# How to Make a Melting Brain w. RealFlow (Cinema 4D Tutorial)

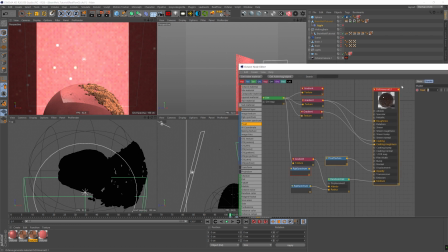12:26 And that's gonna gradually fade in the brain as it joins
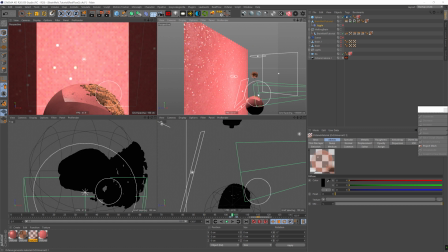12:30 our scene so that it doesn't cast any shadows while it's lingering at the top. And we won't have any shadows popping in once it's getting introduced to the scene.
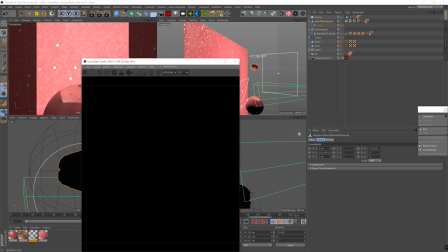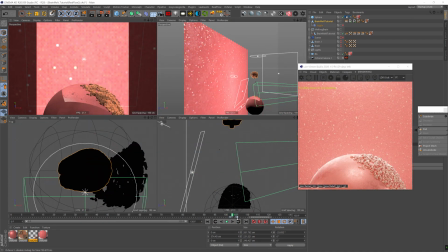12:50 And yes, the textures are a bit different. I'm gonna go over the differences. I changed them up a little bit. But let's focus on the shadows that the brain is casting. And we want to see if the brain casts any sudden shadows.
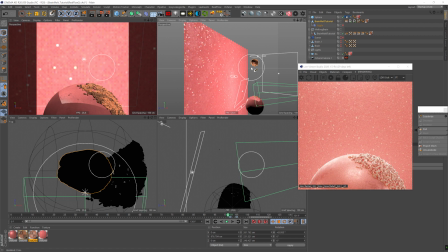13:06 You can see that the background is a bit darker. Let's compare the first and the last frame.
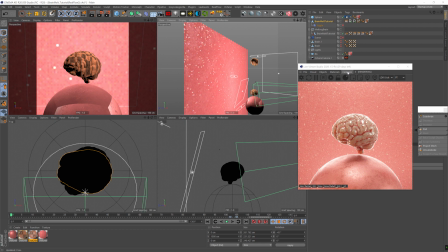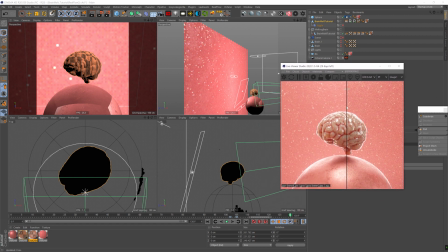13:23 So this is... the first frame is the right, last frame is at the left, and as you can see, the first frame is darker,
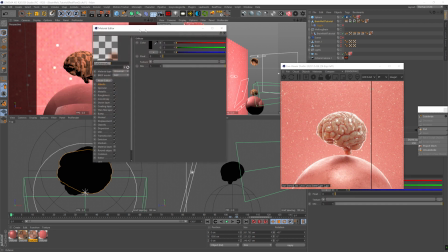13:30 which means our brain is not at a zero opacity.
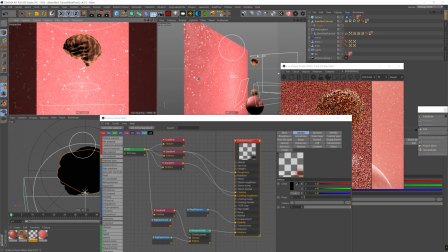13:36 It looks like it should be. If we exit the camera, it's not. The brain is just there, and that's because we didn't apply the texture.
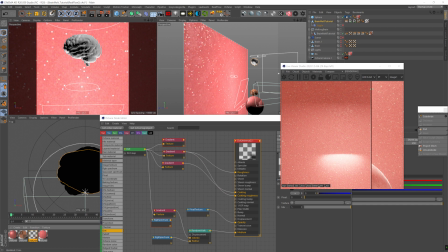13:44 Okay. We need to apply that duplicated texture on the brain, of course, and now
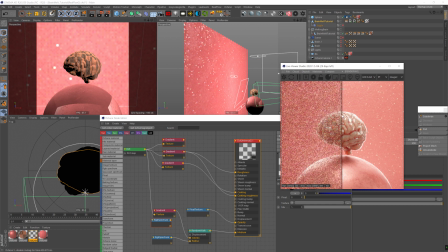13:51 first frame, last frame look exactly the same.
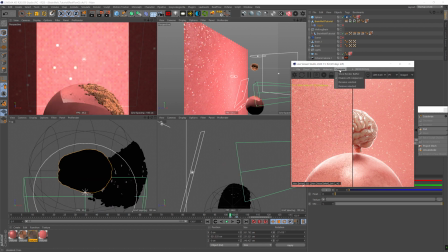13:57 And if we kind of go frame by frame, we can see that there's no harsh shadows that pop out of nowhere.
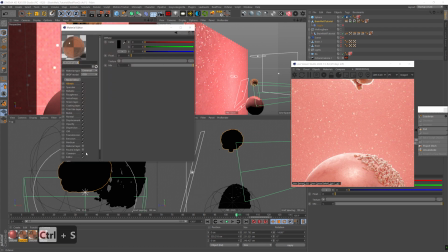14:08 And the transition is really smooth. Great. Now let's go over the different materials.
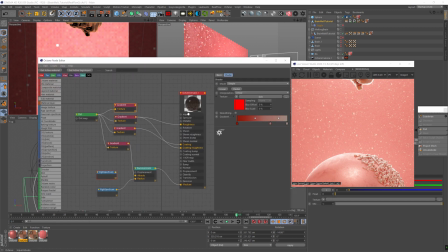14:15 I made the materials a bit better. First of all, the brain material, I made the albedo at 0 so that the SSS will be more emphasized. I wanted to be a bit more realistic. I turned down the density, I turned down the bias, made the radius color a bit more orangey,
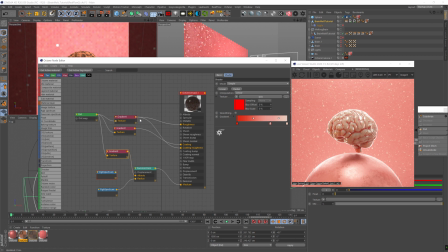14:33 and we're just using the gradient at the albedo for color. Now, I used a dirt node to control the coding and roughness and all that stuff, because I wanted to add a little more difference in the variety in the roughness and coding.
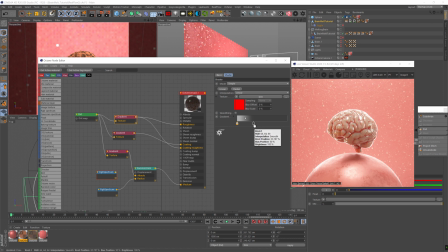14:52 And I just applied different gradients where the roughness will be stronger at the crevices and the coating will be less strong in the crevices.
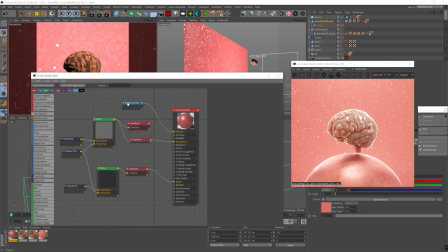15:03 And I think it looks great. Now for the catcher, for the collider surface, I turned down the transmission, removed the medium. So now we don't have any SSS on it. I just turned up the metallicness a little bit,
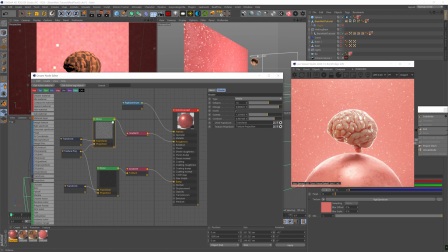15:20 and it gives us a bit more of a pearlescent look.
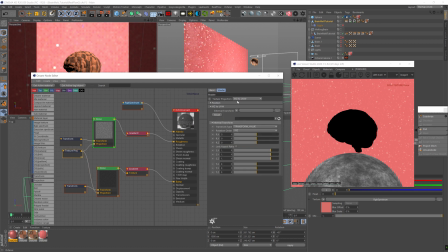15:27 And you know, just use a bunch of noises on the roughness and the bump to create some imperfections. It'll be a bit more interesting, and then you can see the rotation as it goes.
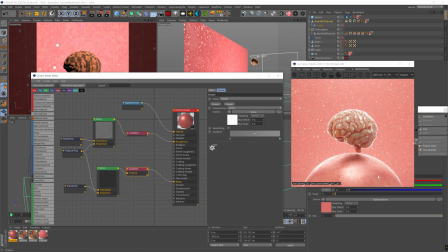15:43 Because if this was a completely smooth surface, it would be harder to see the rotation.
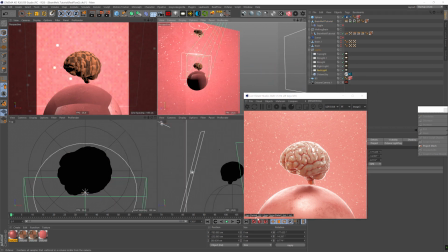15:50 Made the backlight a bit bigger, so we have this kind of rim light, like a nice rim light that really gives us more depth, as you can see. Really separates the subject from the background and gives us a bit more depth.
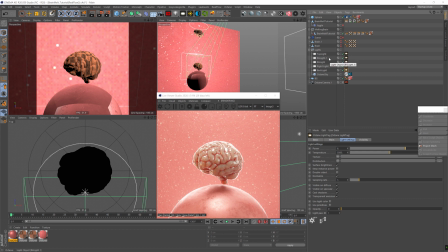16:03 And I think I played with the power. And I gave a little depth of field. You know, very subtle, focusing on the brain. We don't need to see all the details in the background, but it's up to you, really.
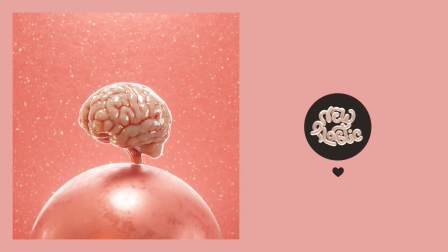16:18 And that's it. Then I rendered it, and this is how it came out. Obviously, the fluid simulation looks way better in RealFlow, and if you have this plugin, this is how you do it.